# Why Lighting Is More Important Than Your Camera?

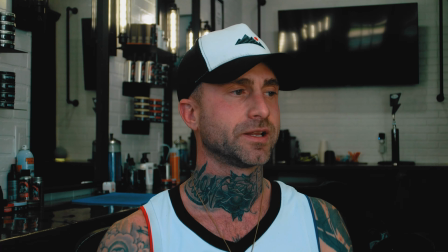[4:04]
Now, when you're first getting started,
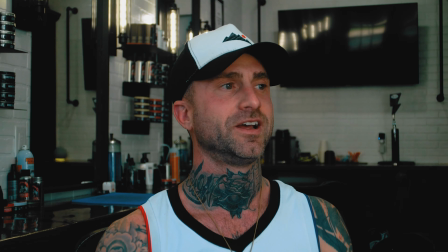[4:06]
natural light is going to be probably your best friend because you probably spend all your money on a camera and a lens and you probably didn't get lights or audio or whatever the case may be. So the least thing you can do is have a nice, clean and beautiful image.
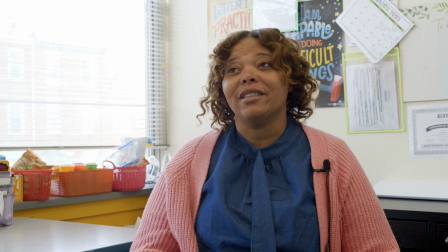[4:18]
So natural lighting works really well, especially if you're a one-man band, you're running gun, you don't have time to always be setting up lights.
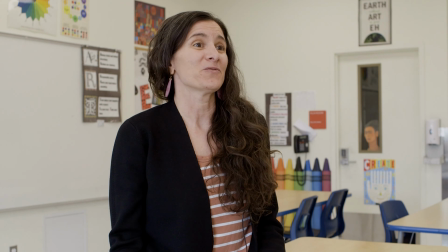[4:26]
You always want to try to find a nice spot where you can get some natural light. So usually being next to a window, if that window's got a curtain in front of it, it's even better because it softens the light.
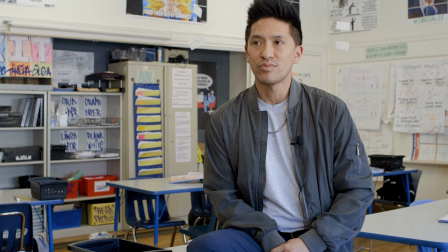[4:34]
But if not, you usually want to find some spot where you can get your subject lit up pretty well, especially on their face, where they're not going to have a bunch of weird and harsh shadows falling all over the place.
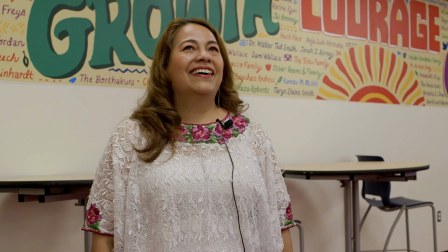[4:46]
As you can see in some of these scenes and some of these setups, once again, you're running into this overhead fluorescent lighting that's super flat, super non-flattering. But, you know, if you can have some type of natural light in that situation or in that scene, it can really make a world of difference.
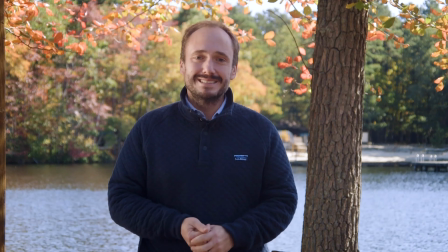[5:03]
Now, here's some natural lighting where I'm actually using modification.
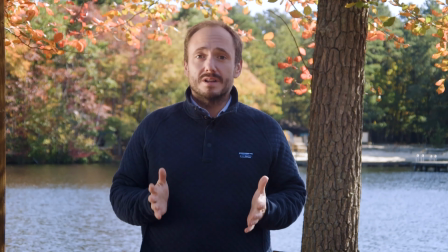[5:07]
So in this particular scene right here, I actually was able to have a couple of hands on deck to help me.
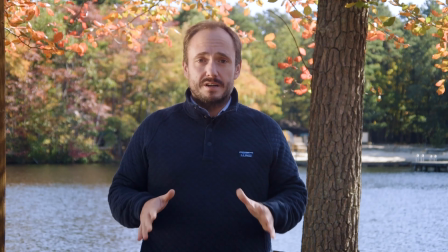[5:13]
So what I did was I set my subjects up in a spot where I knew I can bounce the light back into their face.
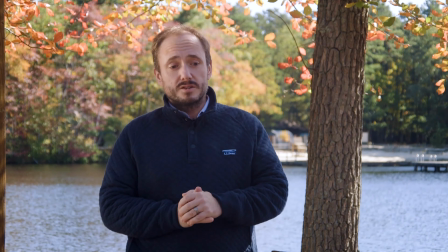[5:21]
And I used one of those reflectors with a white and a gold side. And for some reason, this day, the gold side was looking really good for me.
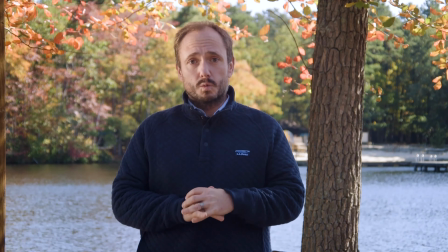[5:29]
Usually I don't use like the metallic sides. I usually only use the white side. But, you know, for this particular shot, I did reflect it with the gold side.
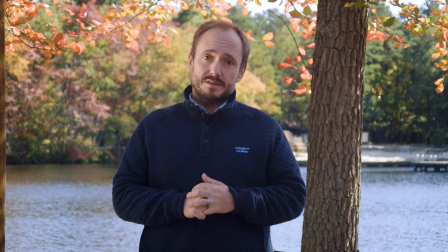[5:38]
And I feel like the lighting came out really nice. It came out really soft. It came out really natural.
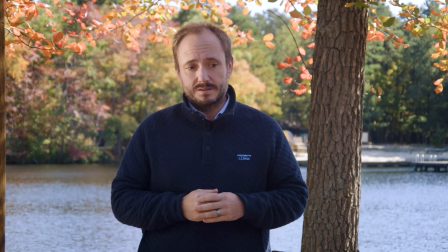[5:43]
It wasn't overbearing. It didn't look like I had a spotlight on them. It didn't look like we were trying.
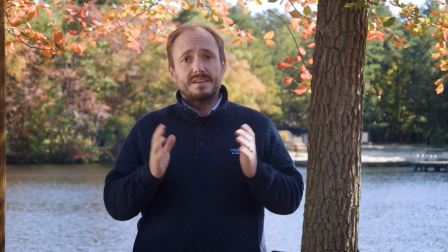[5:49]
It just looked like it was. It looked natural. And for me, that's when you get the best results. Now let's quickly look at some studio reviews. So right now I'm currently using a 36-inch softbox with a grid on it, and it's got 2 layers of diffusion.
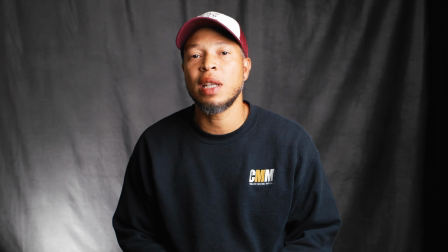[6:06]
That's what I'm using right now to light this video. But if you look right here, this is a video I shot the other day where I reviewed this actual light that I'm using. And in this particular scene, you can see this is just with the softbox with no grid on it, right?
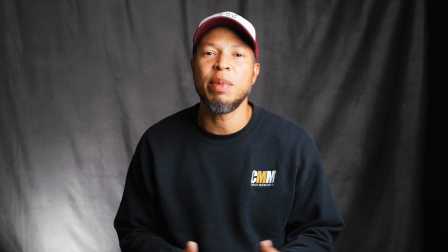[6:22]
It's the softbox, the 2 layers of diffusion, but no grid.
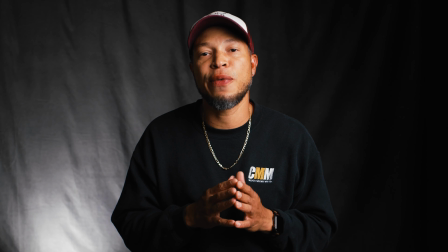[6:25]
Now, if you fast forward to this scene, you can see it with the same setup, same power, 2 layers of diffusion with a grid.
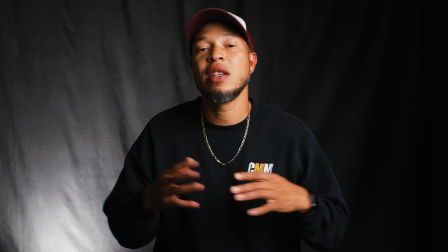[6:33]
And you can see how much you control the actual spill of light.
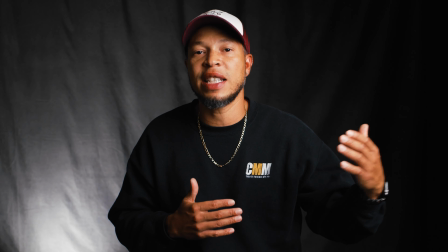[6:38]
And that's what the light modification does for you. It helps you control the direction and the spill of your light.
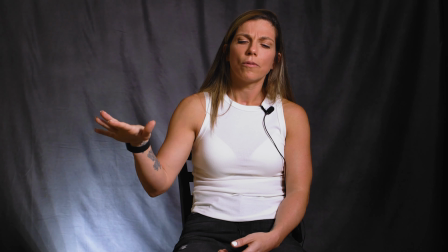[6:46]
So let's take a look at some of these examples. These are actually interviews that I did right here in studio. Now this is done with a particular, or this lighting that I use for these interviews was with a panel light.
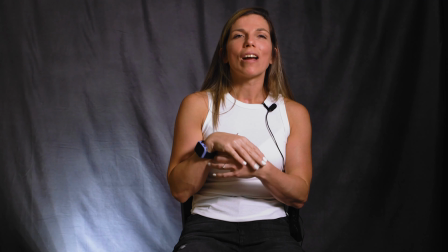[6:58]
Now there's nothing wrong with panel lights. I don't tend to like that they don't have a lot of aftermarket modifiers or really nice modifiers,
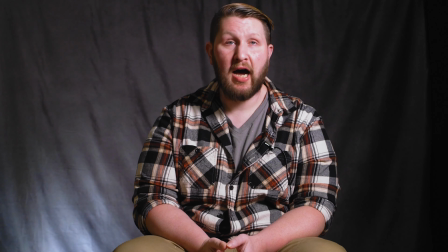[7:06]
but I used a panel light here and I used modification. Now the modification that I used was a big shower curtain. So this way I was able to create a bigger light source and a softer light source.
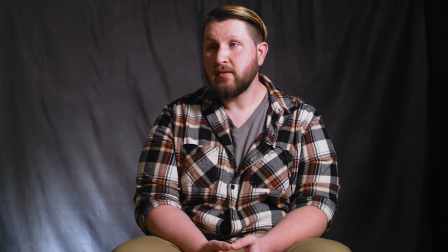[7:19]
And that's the main reason that we use the modification. We're either trying to control how big or how small, how harsh or how soft our lighting is.
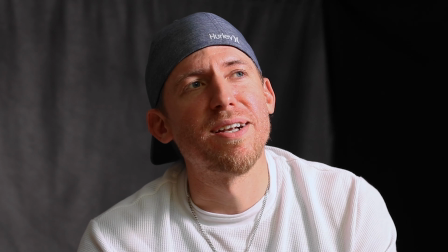[7:28]
Now I feel like in this particular situation, the lighting did work out, right?
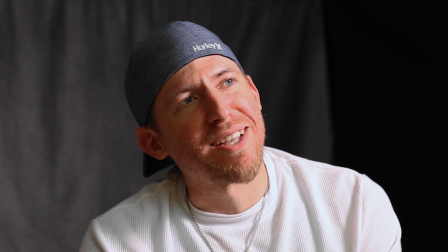[7:34]
I really do like it. I feel like it could be a little bit softer, but for the most part, I do like it.
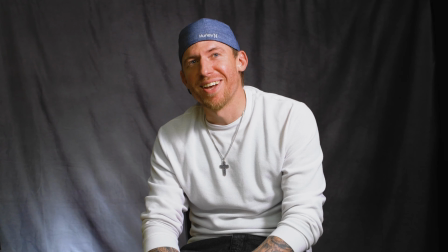[7:39]
The problem with this setup is that in studio, it works really well.
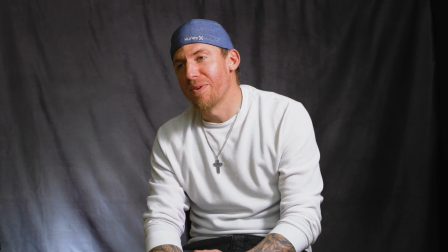[7:43]
But if I was to take this out in the field, I would have to set up my panel light and then set up this huge shower curtain. If I'm by myself, it's a nightmare, forget about it. And it just takes up too much space. It's not really efficient. And that is my biggest problem with the panel lights. Now, real quickly, let me say this. There's nothing wrong with panel lights. I feel like they are actually pretty good. And those were I got a lot of them, and they were how I really first started with my lights.